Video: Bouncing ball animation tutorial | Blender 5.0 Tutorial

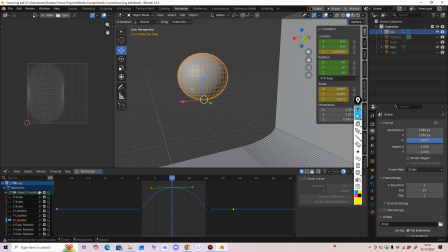So I'll do a couple of things and just bring you back for the end, show you what I've done.
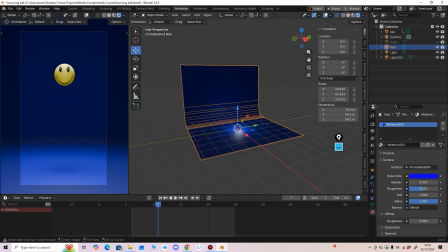Right then, so just for the last bit I'll bring you back, just show you what I've done on it. nothing complex.
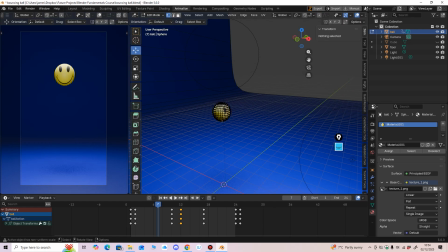If you just go into edit mode on that eye to select all, you go into
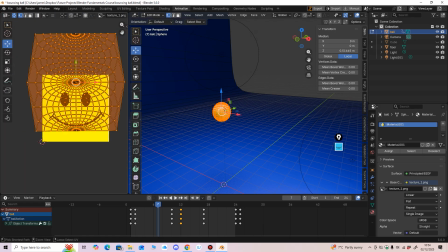UV editor, just a basic texture there. And if you unwrap, you can just go to sphere projection and just scale it up so it matches the UVs. I'll put if you want to download that texture, I'll put that as in the description.
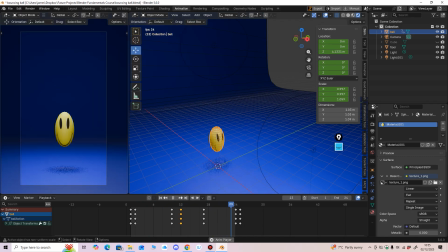So if we go back into the 3D viewport, could do with being a bit lighter there, but I'm not here to polish stuff.
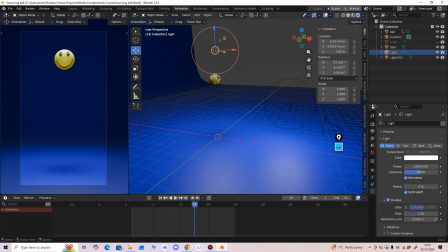I just used the light that was in the scene originally,
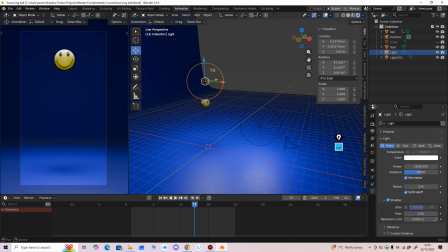2,500, and it casts a shadow down the bottom.
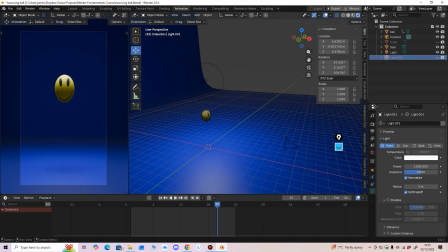Another light here to bring out a bit of light. It's more, you can see the face more. That doesn't cast shadows, so you just get the one core shadow as he bounces.
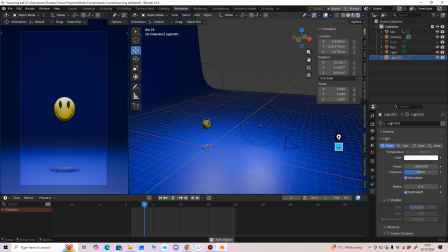And I'll just render that out, maybe brighten up a little bit here in post. So that's it really for the bouncing ball.
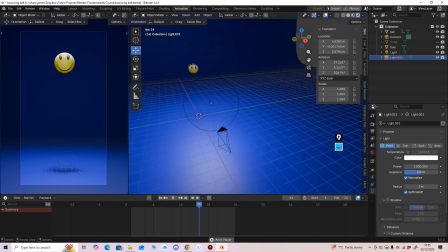And the core things to take away is,
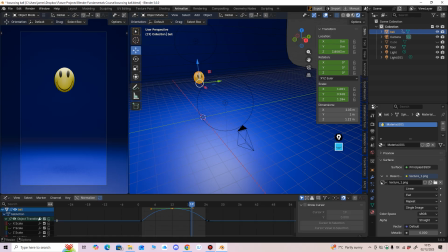if you go into your graph editor, that's your main thing, is that curve there.
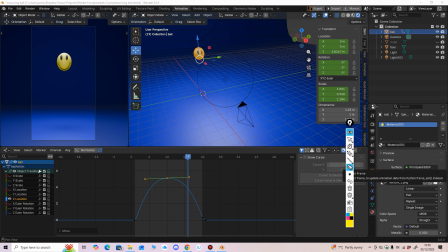We've incorporated principles of animation, some real core ones there. Timing, squash and stretch, which also on this relates to
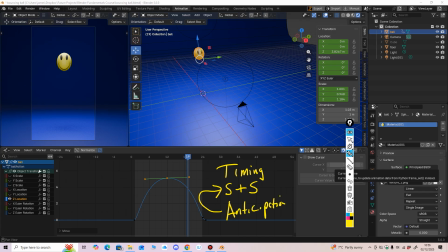anticipation, relates to your squash and stretch if you think about it, because he's anticipating and then going back up, bouncing back up. Probably should be a bit more squashing there really,
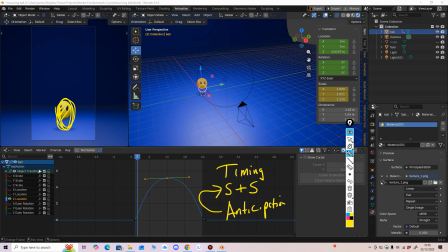but it's just a basic bouncing ball tutorial. So that's the basics of a bouncing ball.
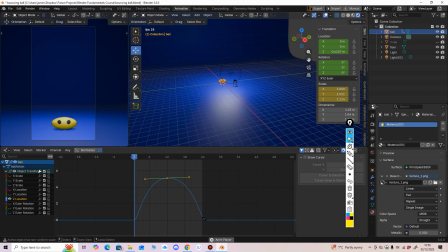There you go guys, the bouncing ball, very important. So I'll see you on the next one. Cheers guys.
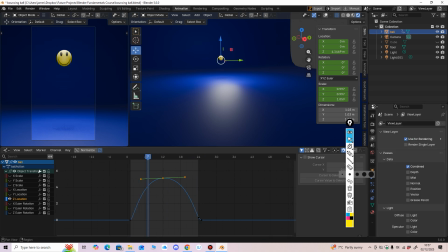Oh, and just quickly, obviously when you render it out, go into cycles really, GPU compute, and you can just bump your samples up here in your render settings, denoise it.
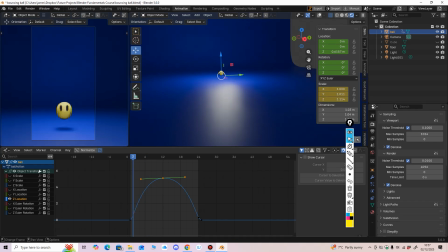But yeah, that's your simple bouncing ball.
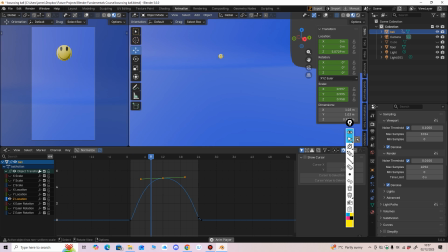There you go, the bouncing ball. See you on the next one.